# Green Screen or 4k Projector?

Though when you move to the 60s and beyond, there are many films where people mistakenly think are rear projection like Hitchcock's The Birds when really
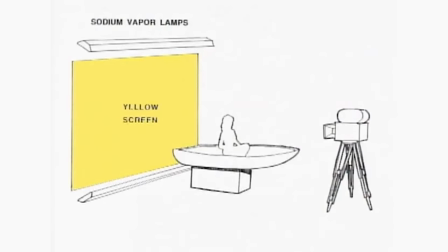6s
they're just using what's called sodium vapor process which uses a specific hue to create mats.
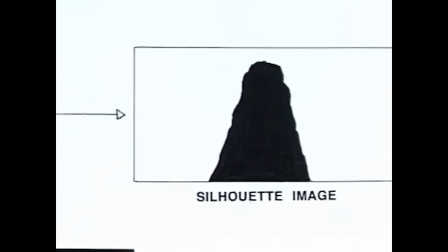11s
One film was sensitive only to the sodium light on the backing.
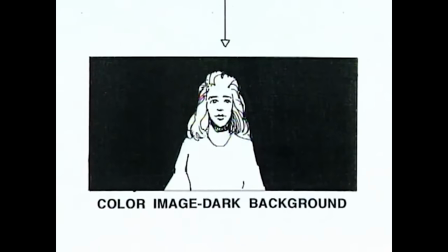16s
The second film in the camera was sensitive only to the white light falling on the actors.
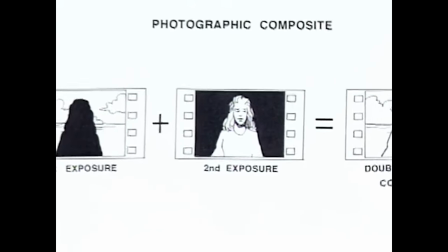21s
So as a result there was absolutely no contamination of the foreground to actors by the lighting from the background.
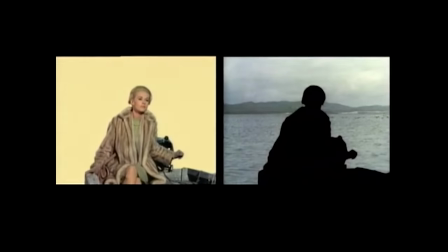28s
But even though this new matte process started getting heavy use, versions of projected techniques have continued, like in Kubrick's 2001 A Space Odyssey.
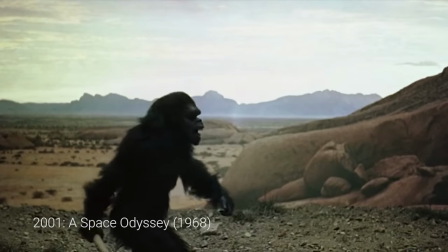36s
Although again, this is often mistaken as rear projection when it's really front projection.
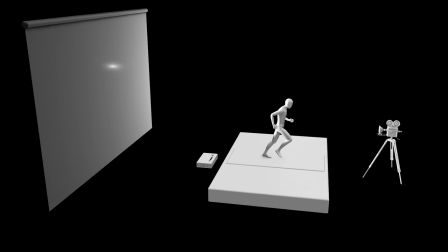41s
This allowed for a more saturated and sharp image. Rear projection didn't go extinct there though.
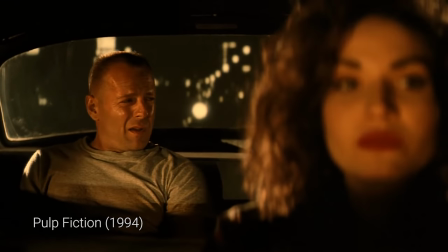46s
You could still find it in films from Tarantino using it specifically in stylized ways or Cameron's use in Aliens or Terminator 2.
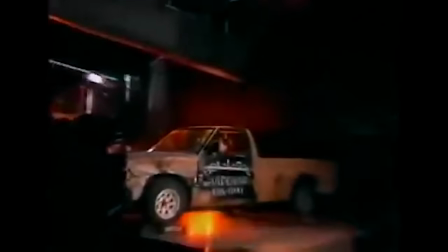54s
Rear projection is a very old-fashioned technique, and a lot of people don't use it anymore, but we used it on Terminator 2, and it gives you a great deal of control and safety with the actors,
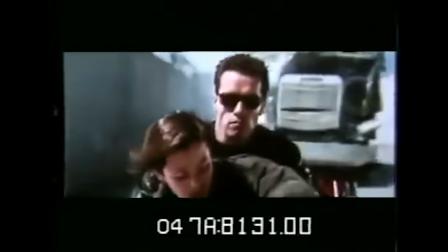63s
and you can do some pretty outrageous stuff that you couldn't really do.
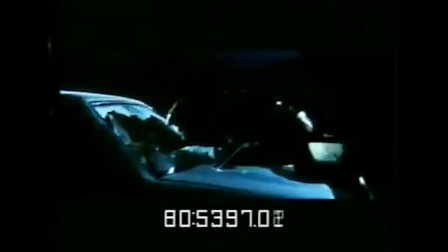66s
I mean, you couldn't put an actor up on top of a moving car, on a soundstage, in a night scene especially, where you can get away with more visually with rear projection.
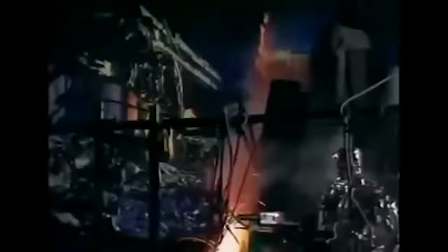74s
It just gives you a lot more control. I would definitely prefer rear projection versus, say, blue screen composite, because I can manipulate the elements, you know, through the lens.
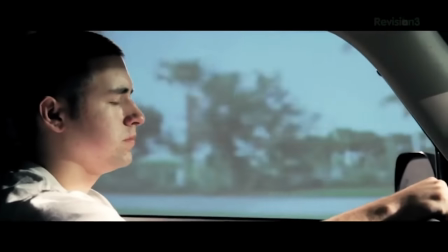83s
And we also tried our hand at the effect 11 years ago, though I was never really satisfied with what we were able to accomplish with the type of projectors that we had.
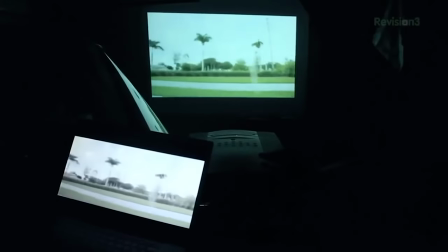90s
But it's still an effect that I love, and mostly the idea of having that physical environment there, not a green screen, but instead a visible thing to react to and pull light from. Obviously, most recently, we've seen incredible advancements with this idea,
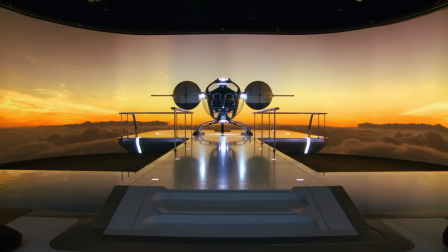104s
like that massive wraparound front projection you see in Oblivion that allowed them to have physical backgrounds and create light from that background.
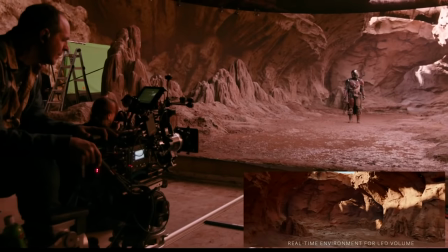111s
Or most recently, with the mind-blowing virtual production used in The Mandalorian, which if you have not seen that, just go to the link below and watch it.
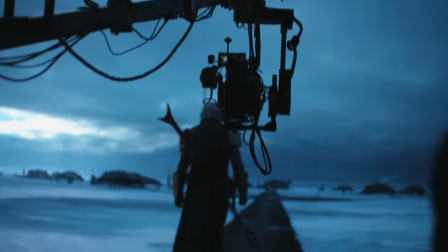120s
It's absolutely going to change filmmaking. But while the process of Oblivion and Mandalorian are really cool,
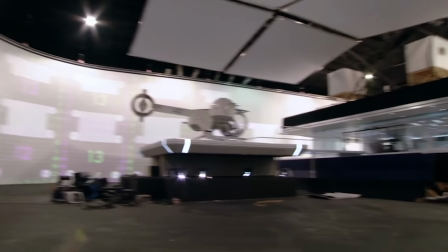126s
they are entirely outside the realm of possibility for anything we could pull off, technically or financially. And why am I talking about this?
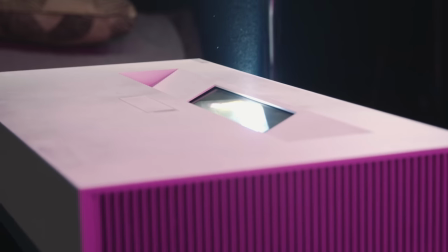134s
Well, LG sent us the Cinebeam 4K laser projector. and good god is this thing awesome you can stream 4k right from the projector which is the
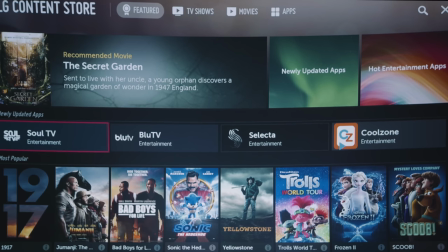143s
only projector that can stream 4k content right from it i actually compared it to my home projector and the difference is really insane but instead of doing a normal ad read in the middle of the episode i wanted to try out some ideas of how we could get rid of green screen which although we
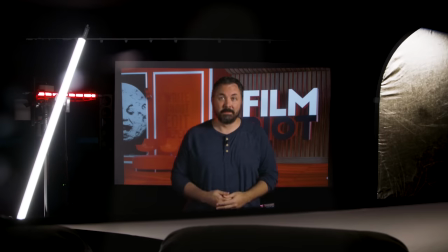159s
are on our old background this is not our old green screen it's the projector and the way that we're doing this is front projection,
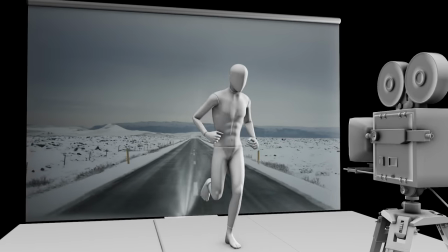165s
which I haven't done a lot of this because with normal projectors, the problem is the throw. How far you have to have the projector from the wall to make it all work,
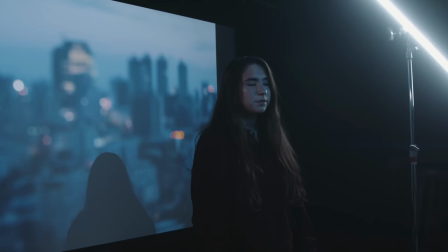173s
which means the image is going to be on your talent and the light beam across the room is going to cause a lot of problems as well.
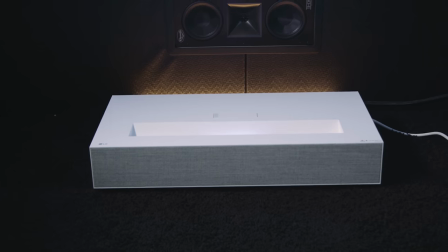179s
One of the reasons this is so interesting for work like this is that it's a short throw projector.
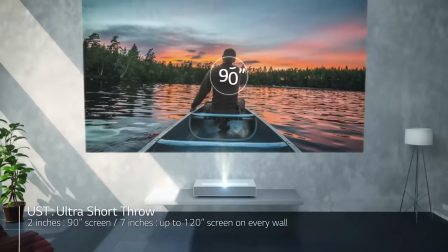184s
So we can have this just 2.2 inches from the wall and get a 90 inch screen or back it up to 7.2 inches for a 120 inch screen. They do say not to go further than that for the best image, but for what we're doing, we can definitely push that a bit to get a bigger space.
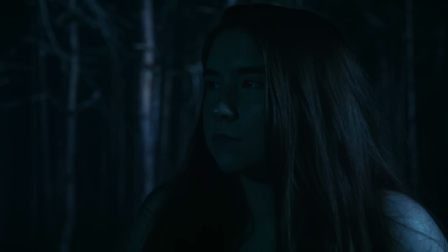198s
The first thing I thought that this would be great for is nighttime shots, especially leaving the background a bit out of focus, similar to what I would do with a green screen.
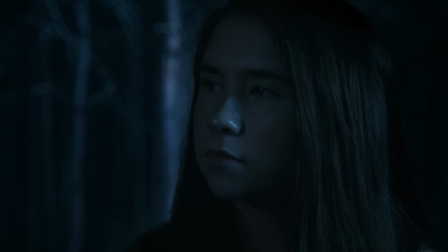206s
And I am really excited by these first results. We just use a still image, which is this woods shot to put Emily in front of.
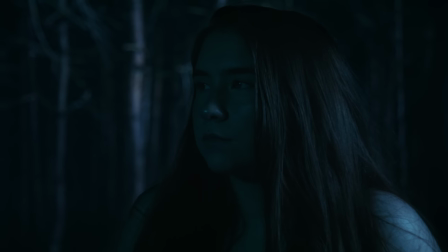214s
The best part is how you can go handheld like this and really sell it.
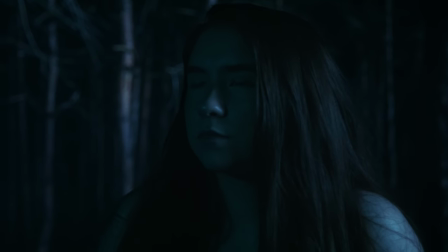218s
Of course, these are very dark shots, so make sure you're watching this episode in 4K, otherwise it's probably going to look terrible because, you know, YouTube.
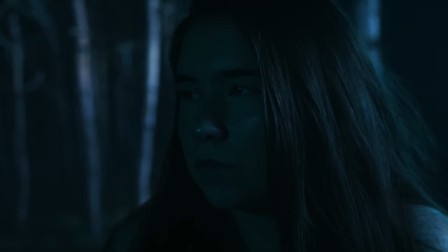225s
But for me, this first test is really solid, especially since a shot like this is often really difficult to make work for me on green screen.
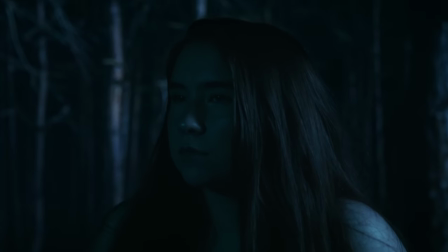232s
And setting this shot up was incredibly easy.
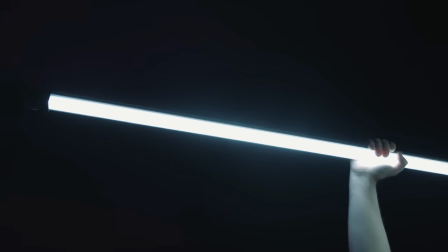234s
I just had two lights, one kicking from the side and one that is adding a very subtle fill in the front and above, which I just had Josh holding.
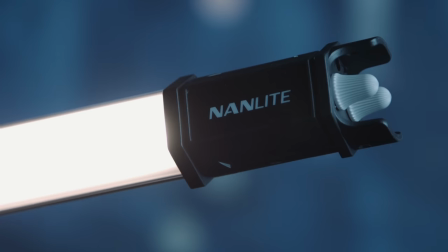241s
And the one that he's holding is our new tube light from Nanlite. It's easily one of my favorite lights that I've ever owned, but we'll definitely get to that in another episode.